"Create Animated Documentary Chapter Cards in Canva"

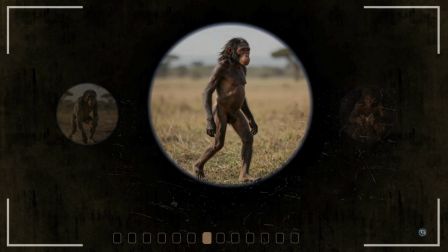0s
In today's tutorial, we're creating cinematic documentary chapter cards in Canva.
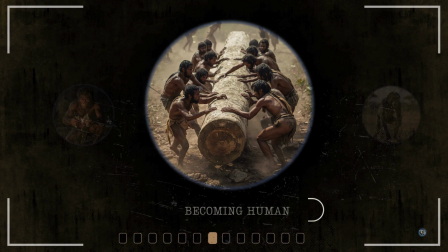5s
You can repurpose the same for YouTube intros, storytelling videos, or even simple section dividers in your edits.
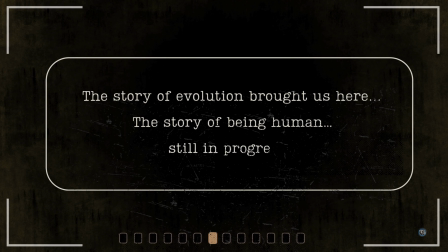12s
Stay till the end. We'll also add subtle sound layers to give the whole sequence more depth and mood.
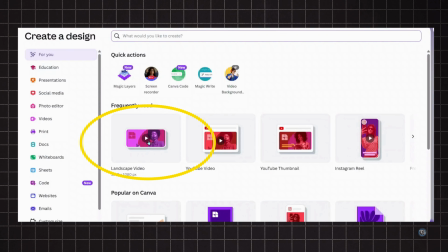18s
Open Canva and choose a landscape design. Set the background color to black.
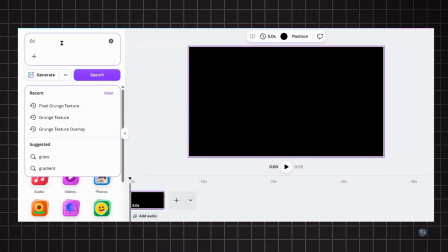26s
Now go to Elements and search for Grunge Texture Transparent Overlay under Graphics.
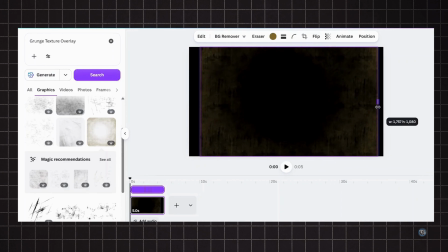34s
And stretch it to fit the entire page. Next, search for Grunge Texture.
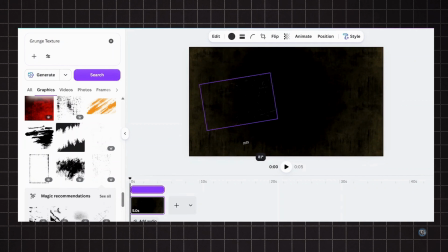42s
Add it to the page, duplicate it 2 more times, and arrange them across the page like this. Don't overthink the placement. A slightly imperfect layout actually helps it feel more natural.
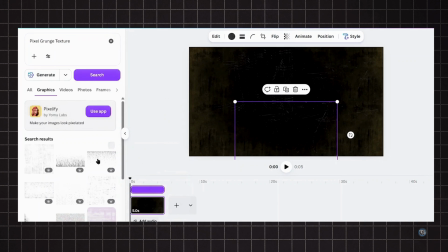54s
Finally, search for Pixel Grunge Texture and repeat the same process. Scatter and layer them in a way that feels organic rather than perfectly aligned.
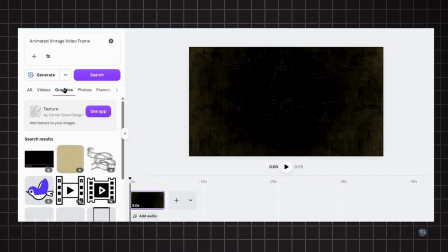66s
Next, search for Animated Vintage Video Frame under Graphics and place it around the edges.
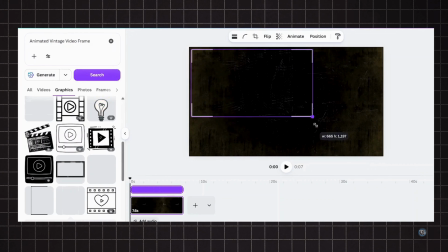74s
This just adds a subtle documentary mood without making it feel overdone.
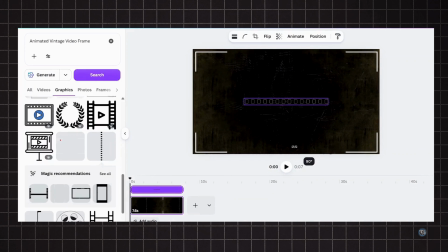79s
Under the same search, you'll find one more element. Rotate it and place it at the bottom like this, and crop the last rectangle.
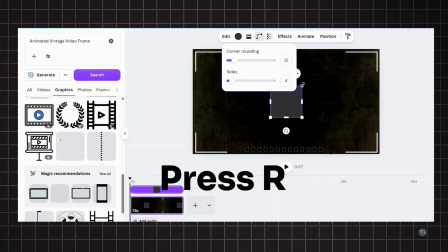88s
Then press R to create a rectangle and resize it to match this small center area.
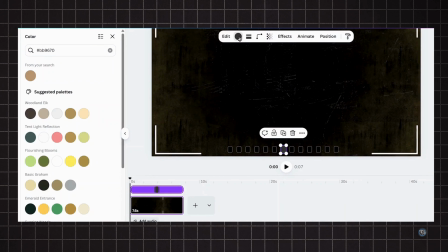98s
Set the color to a muted gray-orange and group both elements together.
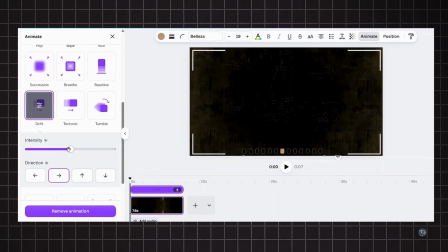105s
Apply the drift animation. Increase the intensity and set the direction from left to right.
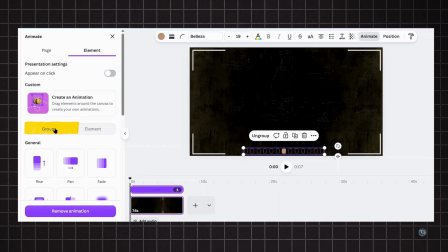112s
Make sure it's applied to the group and not the individual layer.
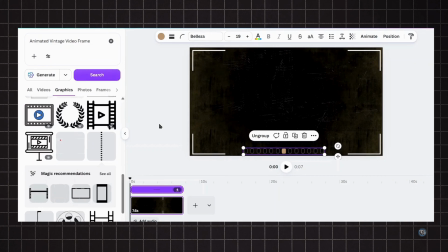116s
Basically, it acts as a subtle visual guide, reinforcing the left-to-right flow of the chapter cards.
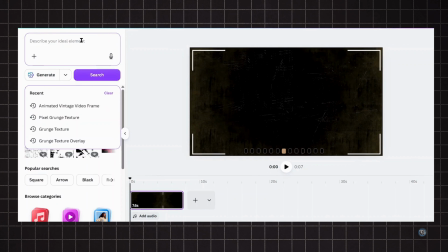122s
The background setup is ready. Now search for the term as shown under the frame section.
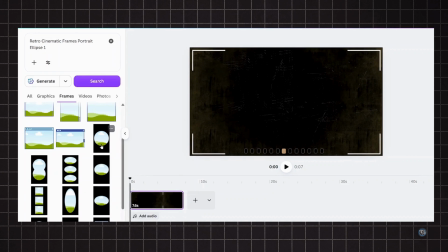127s
We'll use this frame to place our evolution stage images.
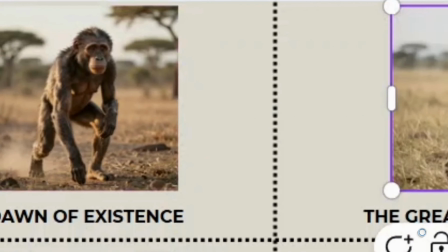131s
For this project, we'll need 4 images representing different stages of human evolution.
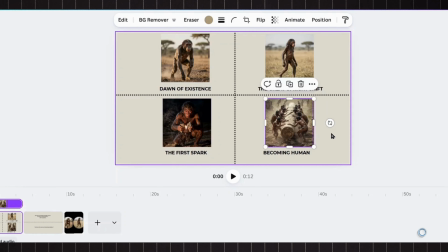137s
I've created mine using Canva AI, but you can use any AI image generator.
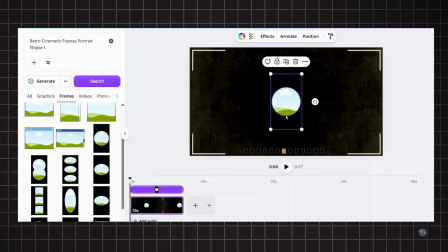143s
Bring the frame onto the page and duplicate it.
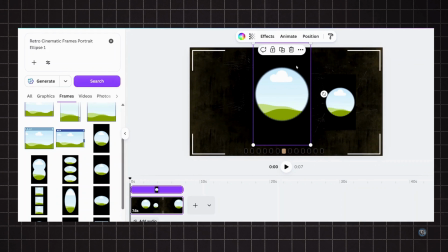146s
Now resize one frame to make it the main focus and place it in the center.
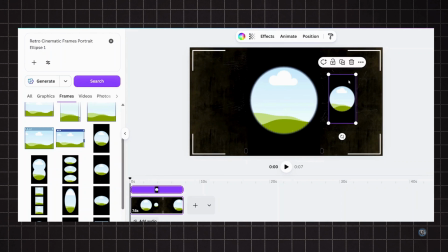154s
Downsize the other one and place it on the right side.
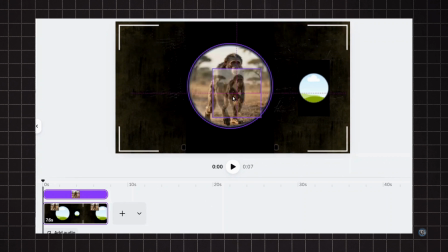160s
Add the first chapter image into the center frame and place the second image into the right-hand side frame.
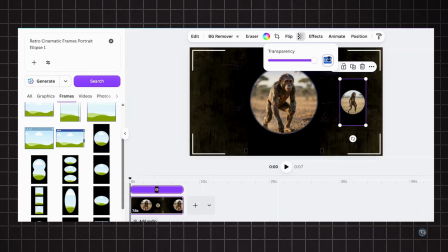168s
Lower the opacity of this frame to around 25% to keep the focus on the active frame.
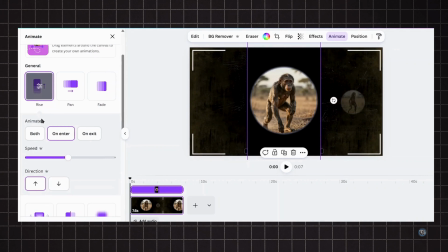176s
Apply the rise animation for both entry and exit in upward direction and slightly reduce the speed. For the secondary frame, keep the same animation style, but increase the speed a bit.
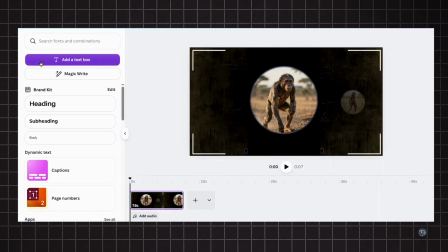190s
Add a text box for the chapter name.
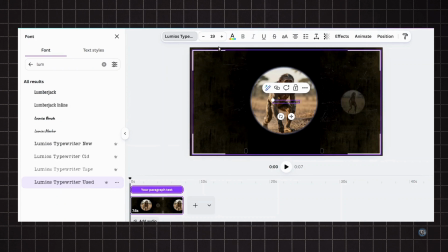192s
Set the font to Lumio's typewriter used, size 36, and change the font color to this.
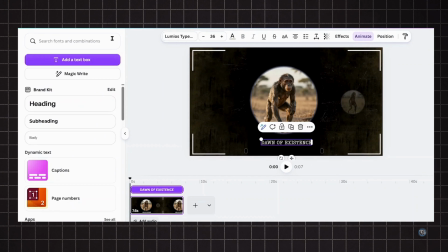200s
Now apply the merge animation and select both. Press R to create a rectangle.
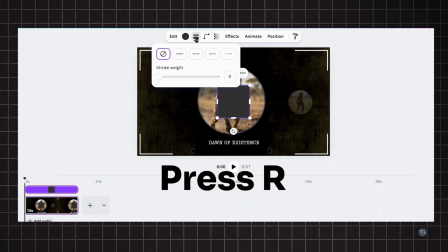206s
Increase the stroke weight to 5 and round the corners to 100.
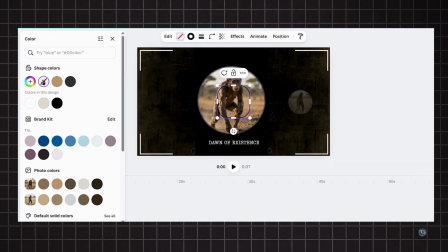212s
Keep the fill color set to none and match the stroke color with the text.
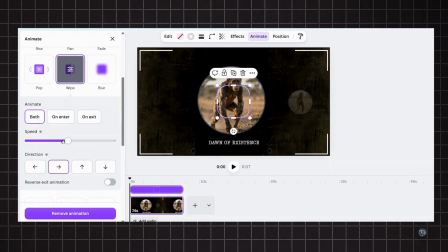217s
Apply a wipe animation. Make sure to select both. Reduce the speed and keep the direction as shown.
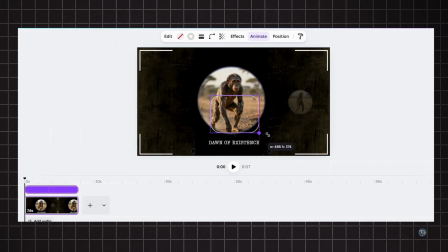223s
We'll place it around the text like this.
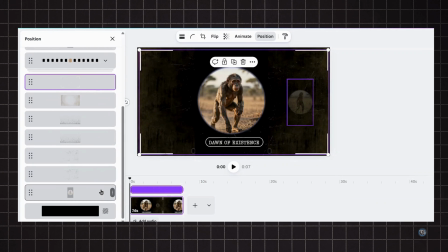228s
Now go to the Layers panel and arrange everything as shown. Keep the secondary frame at the bottom, followed by the texture layers.
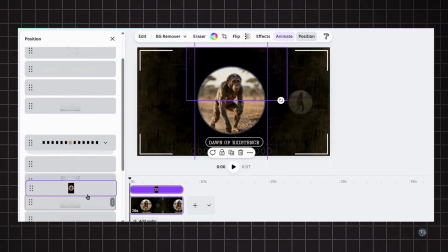237s
Above that, place the main frame, then the grunge texture overlay, and the vintage video frame. Add another texture layer on top of that, followed by the rectangle and text.